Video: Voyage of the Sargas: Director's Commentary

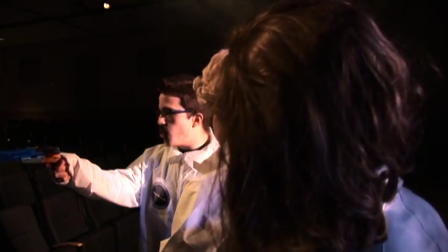1724s
Originally, we were going to get, like, a whole bunch of horns and, like, encircle my face and stuff like that, but our budget wouldn't allow it.
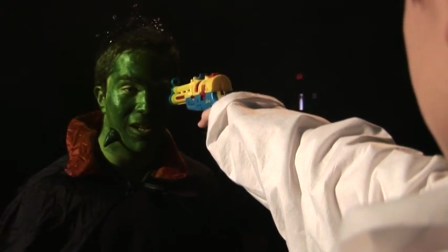1731s
Yeah. So we got creative and put it on your chin rather than being that normal devil. Oh, you know what?
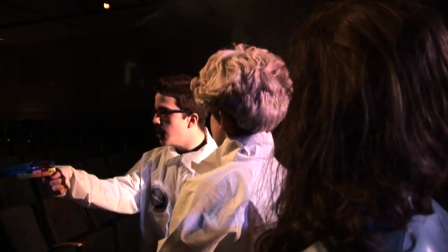1738s
That's what penny-pinching is, and those guns, where'd you get those guns?
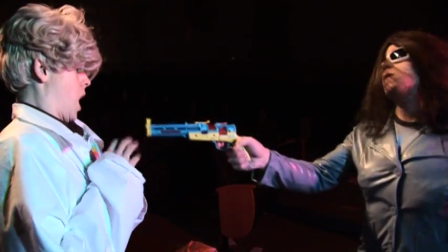1744s
I think that was at a convenience store. Nice. They are pretty awesome.
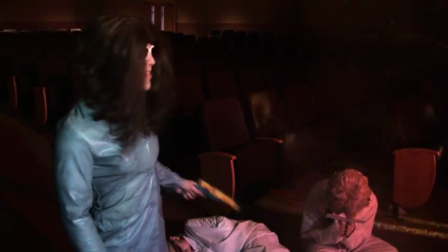1750s
We wanted something to look really bad. Yeah. And it worked. Yes. I don't know what Marcin's reading, but it looks interesting.
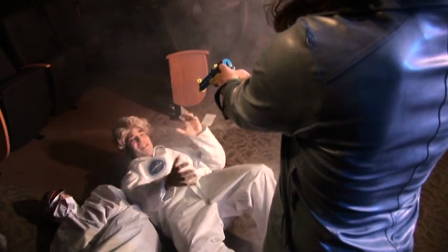1756s
Justin seemed to try to get his own thing in every single scene. Yes.
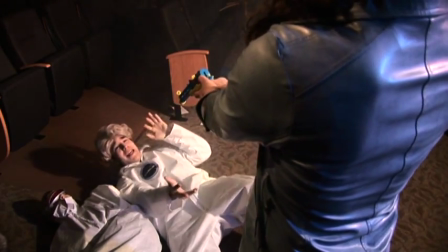1761s
And it made it very inconvenient. This shot right here reminds me very much of an 80s music video.
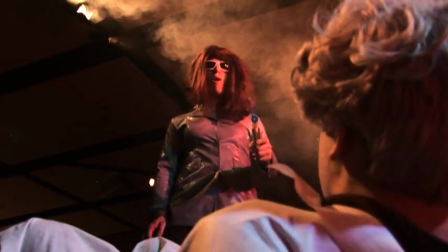1767s
The smoke machine and the long hair and glasses. And the kind of the tint of red to it like a devil.
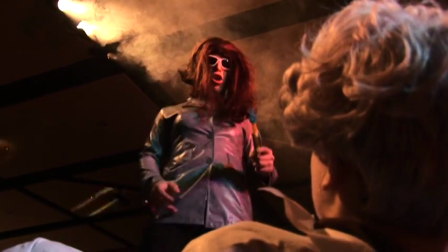1773s
Yeah, and the tight clothing and the boobs. It's like Jennifer on stage at the Baby's Rock concert.
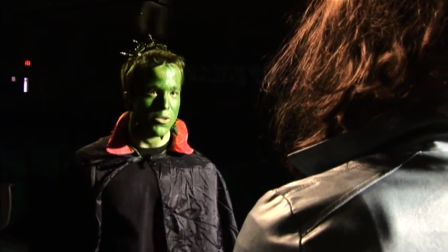1783s
I like that shot. Random noises that always seem to fill the time.
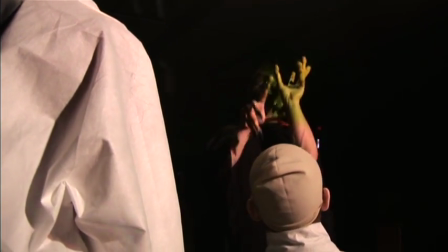1791s
And look at the latex glove head It doesn't fit Joey that well You can tell I like how you just kind of made up words like Inquiry Yes,
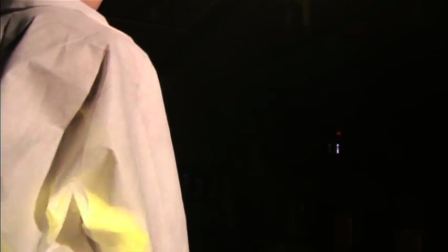1799s
I didn't You're supposed to incur The vengeance of my wrath See, the script wasn't really that solid Like I didn't follow it that often Yeah,
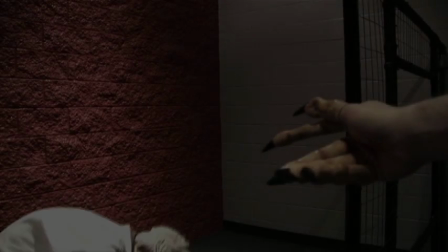1805s
so you like to Make my own new words This is the youth room Yep With the TV gate
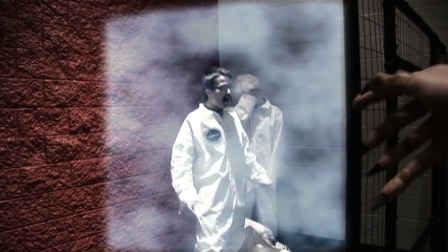1812s
So That's a force field, that's real Yeah, that is real I almost got hurt like Yeah There's our family.
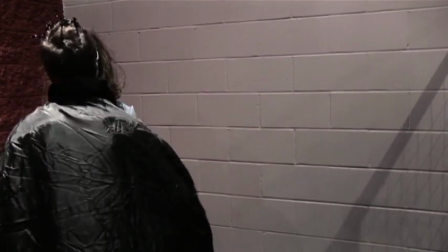1822s
Which is, um, coats and jackets from the Lost and Founder I only found.
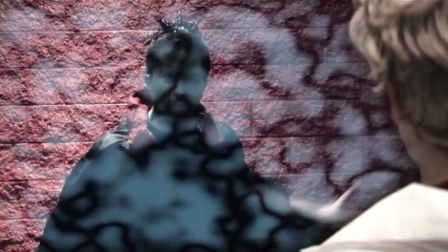1828s
Yes. That was just in there. Yeah. And that was my Darth Vader line.
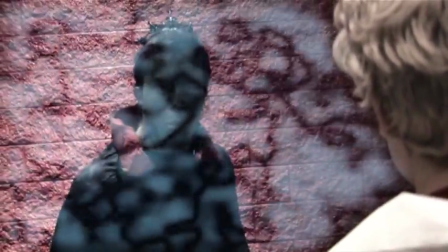1833s
You are now released! Yes.
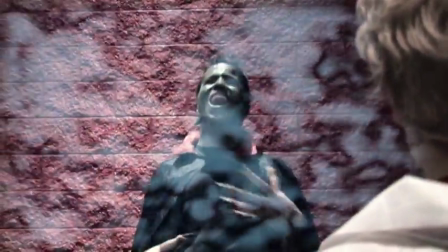1837s
This was very hard to shoot because we only had, like, one corner of the youth room and we had to make it seem like three cells.
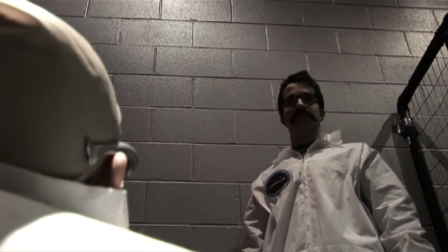1843s
Yeah, and the original plan was to have a little, uh, cameo of Puck the Bounty Hunter. Yeah. But it just didn't fit at all, so we cut it.
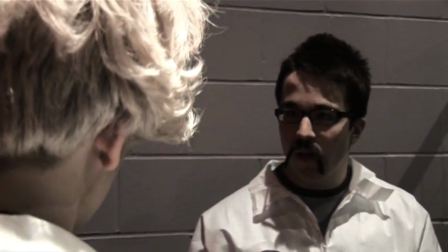1851s
Sorry, David. This is, uh... It was hard because...
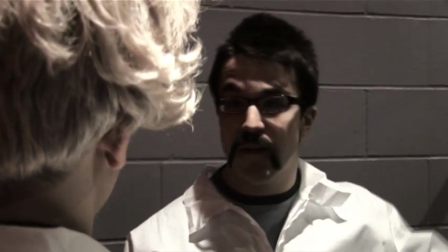1857s
Okay, what in the world? What? Sorry, I was just noticing something.
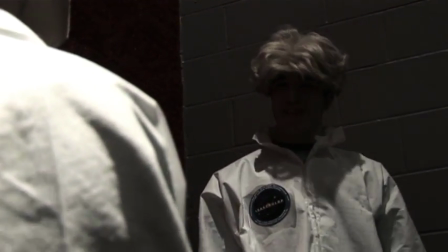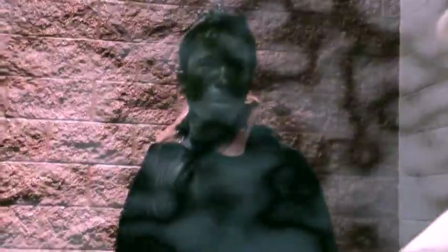1870s
The problem with this scene was the stabbing of Xanus. Yeah. Which was very difficult. Because they actually put a green screen over your chest.
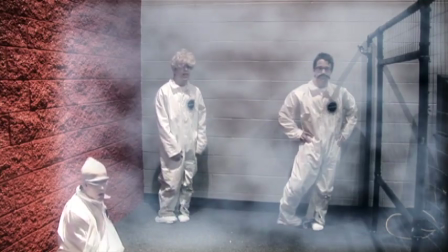1877s
Yeah. And we're going to have it stab through you. And it didn't turn out all that well.
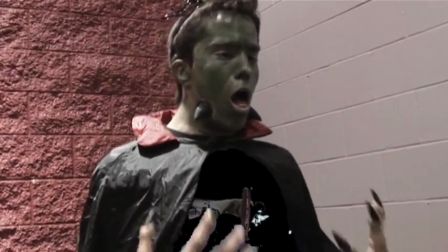1882s
We couldn't even find black paper Yeah It was supposed to be a ping pong paddle going through his chest Yeah
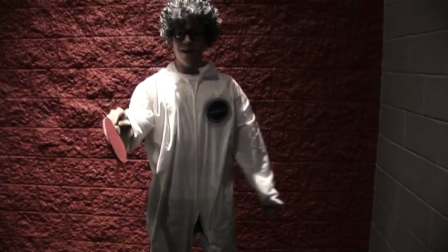1888s
And then me behind it And that's what came out of it Pretty pathetic but it was funny Yeah
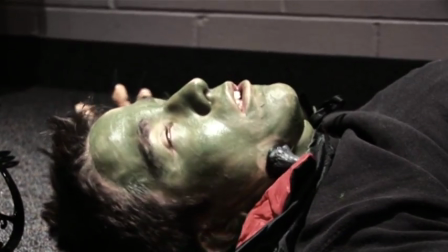1896s
We didn't know what to stab him with And there was a ping pong paddle there He should have just exploded like everyone else
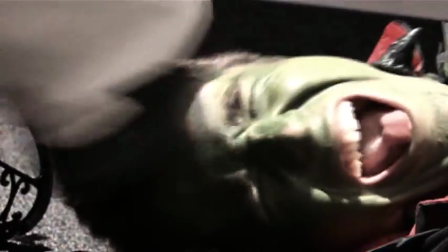1905s
And then Wolf would be like Oh That was Joey's foot about three times over Yeah
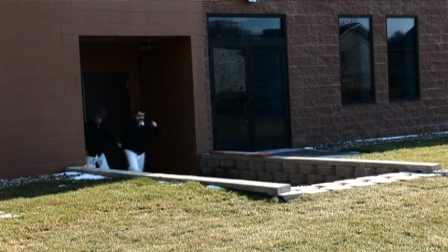1912s
Now this scene This scene The jewel of the movie Yeah It was towards the end And I got kind of
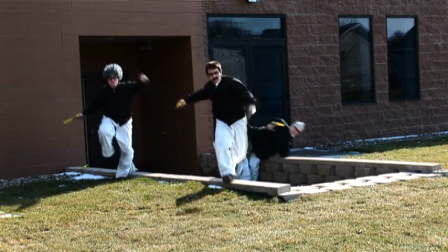1918s
frustrated Because I started editing it already And I wasn't too satisfied With the quality of our shooting
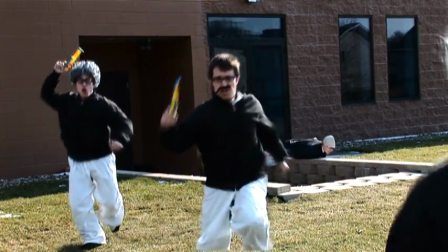1923s
So I wanted to do something A little bit more advanced So we spent our time on this one Yeah And that Marston running fast Was actually
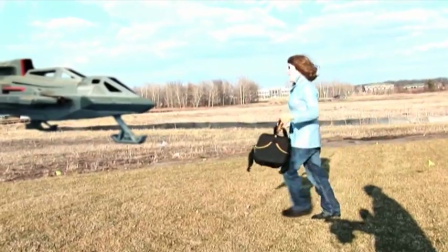1930s
accidental Yeah Because it was just going to be Everybody's slow-mo Except I missed him The first time I played it And it just looked really funny
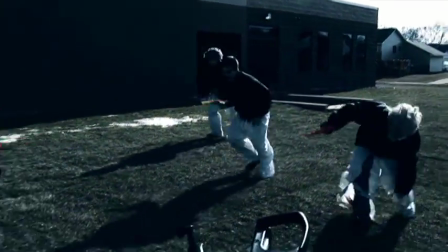1939s
Like your overreaction Justin. Justin doesn't know what to do. There's one random explosion.
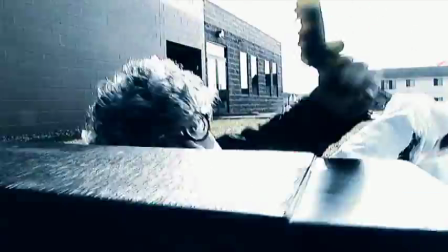1945s
I was going to put more in there, but I got lazy.
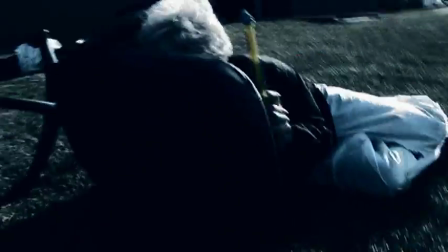1948s
It's the only props we could find in the church that we could hide behind, which are three of them repeated over and over.
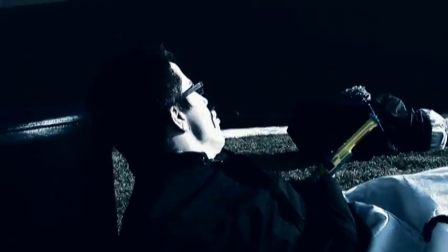1956s
Yeah, and it's basically everything in Pef Scott's office. Yeah, and the music we actually got from other movies like Glory and what was some other ones?
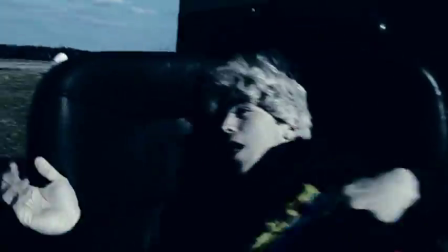1964s
300. 300, which worked perfectly for the scene, I think. Yeah.